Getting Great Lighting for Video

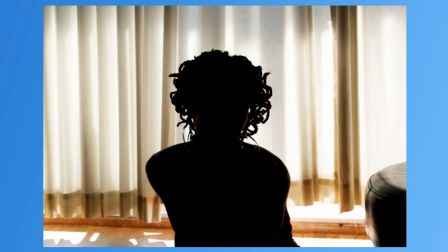8:13 If the window is behind your subject, you'll get a backlit result. Your subject will be too dark and without any detail.
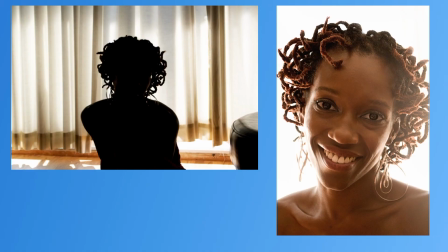8:21 This backlighting issue can be fixed for a nice effect if you move in closer and drastically lighten the exposure. That option is available on cell phones and digital cameras. Cell phones, you have to go into the Pro mode. This display is from a Canon DSLR.
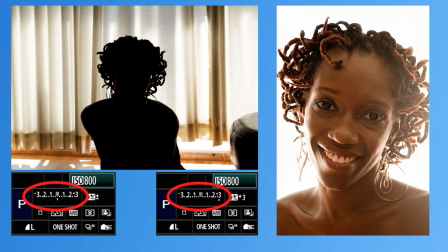8:39 Note that the exposure is moved to the +3 position. That lets in 8 times more light. If your cell phone has a manual mode, this tough lighting situation may work to your advantage. Just lighten the image until you get a similar result.
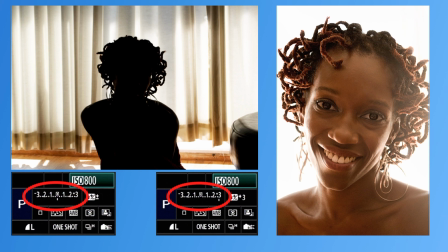8:57 It's a good way to wash out the background and get wraparound lighting for a dreamy effect. If your camera does not have a manual mode, you can buy an app.
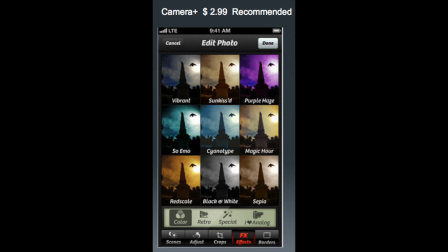9:10 It's about $3. It's called Camera Plus, and it will open up a manual menu for your cell phone. Just make sure you get the right version of Camera Plus so it matches your cell phone.
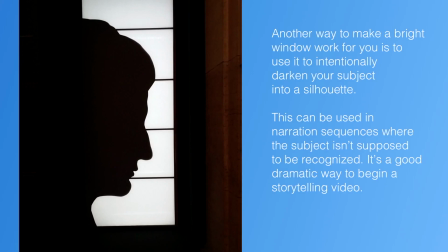9:25 Another way to make a bright window work for you is to use it to intentionally darken your subject into a silhouette. This can be used in narration sequences where the subject isn't supposed to be recognized. It's a good dramatic way to begin a storytelling video.
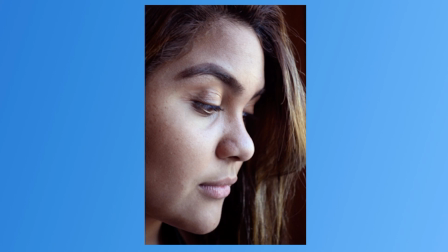9:46 Now let's explore some more possibilities with window lighting. These first examples show images that were made with north-facing windows, like the setups we discussed.
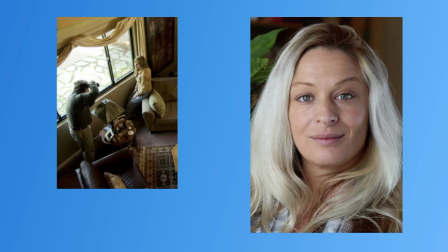9:57 Soft side lighting is a foolproof path to success. The subject and the photographer here are standing next to a north-facing window, so the quality of the light is soft. The subject is a little farther away from the window than the photographer.
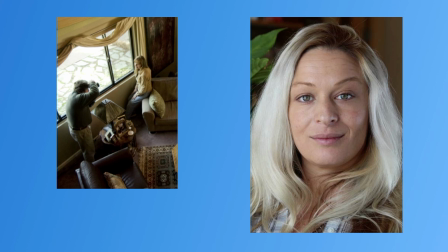10:13 Her face is turned slightly towards the window. You can see those big highlights in her eyes. That's from the window.
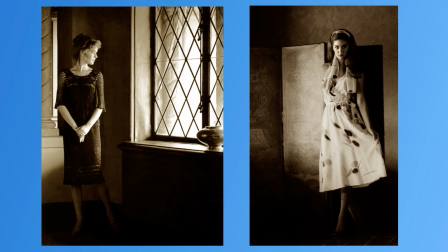10:21 This soft side lighting from north-facing windows also works well for full-length shots. It's pretty good for two people talking, interacting. Just put them next to the window.
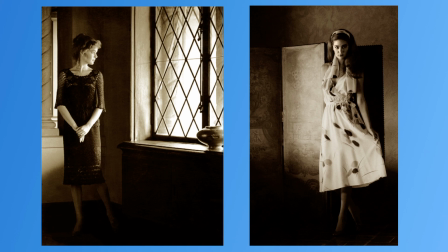10:34 These are still shots I did for the Anne Klein Company. This was a very common setup for movies and televisions, and it's getting more common because people are shooting without studio lights now. So this is a real good example of what you can get with a large window.
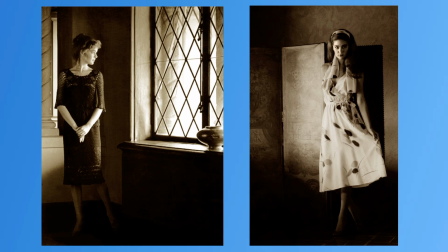10:53 That window is shown in the left-hand photograph.
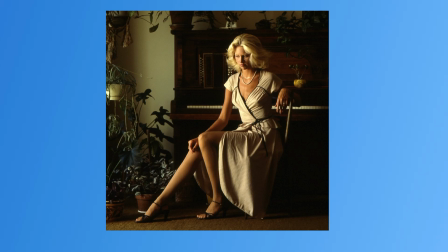10:59 Now that you've seen it, you'll recognize it in films, fashion catalogs, and celebrity portraits, and that's soft side lighting.
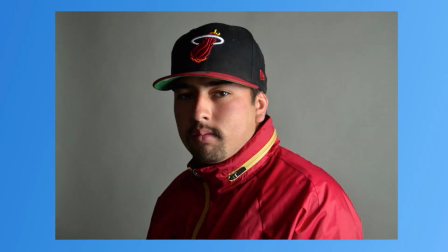11:08 This shot is done with window light, but the subject is turned away from the light, causing half of his face to be in shadow. It's a dramatic effect, and we see it often in moody scenes.
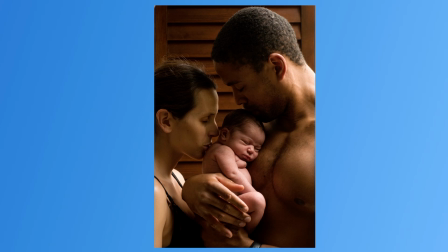11:20 This is also a window-lit portrait. Here we see shadows used to very good effect. The newborn baby is positioned in the light by having her facing the window, and the man is turned slightly, so most of the light falls on the baby.
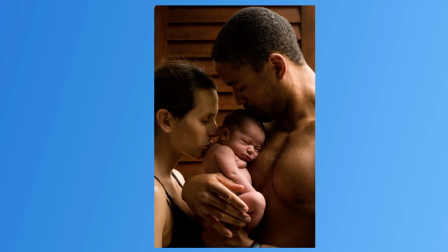11:37 The parents are both in shadow. This makes the baby the hero of the shot.
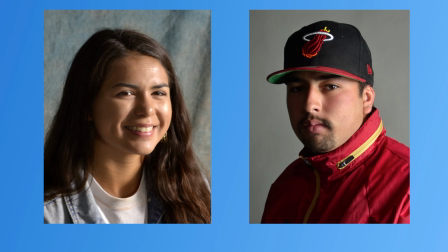11:43 Now here we see the subject on the left turned towards the window for a more flattering effect. This is the best position for lighting for Zoom, Skype, and selfies, and videos or quick portraits.
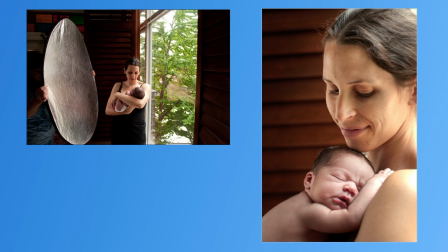11:58 You really can't go wrong with this. Sometimes you may want the light from a north-facing window to be even softer. For that effect, use a reflector. This reflector costs $20 and it folds up.
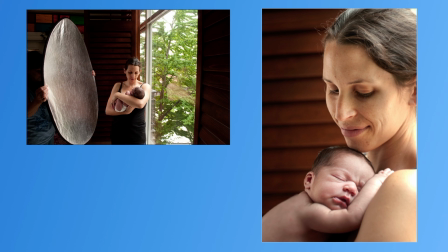12:12 Just hold it up on the shadow side of the face and it will fill in the darkest areas of the subject.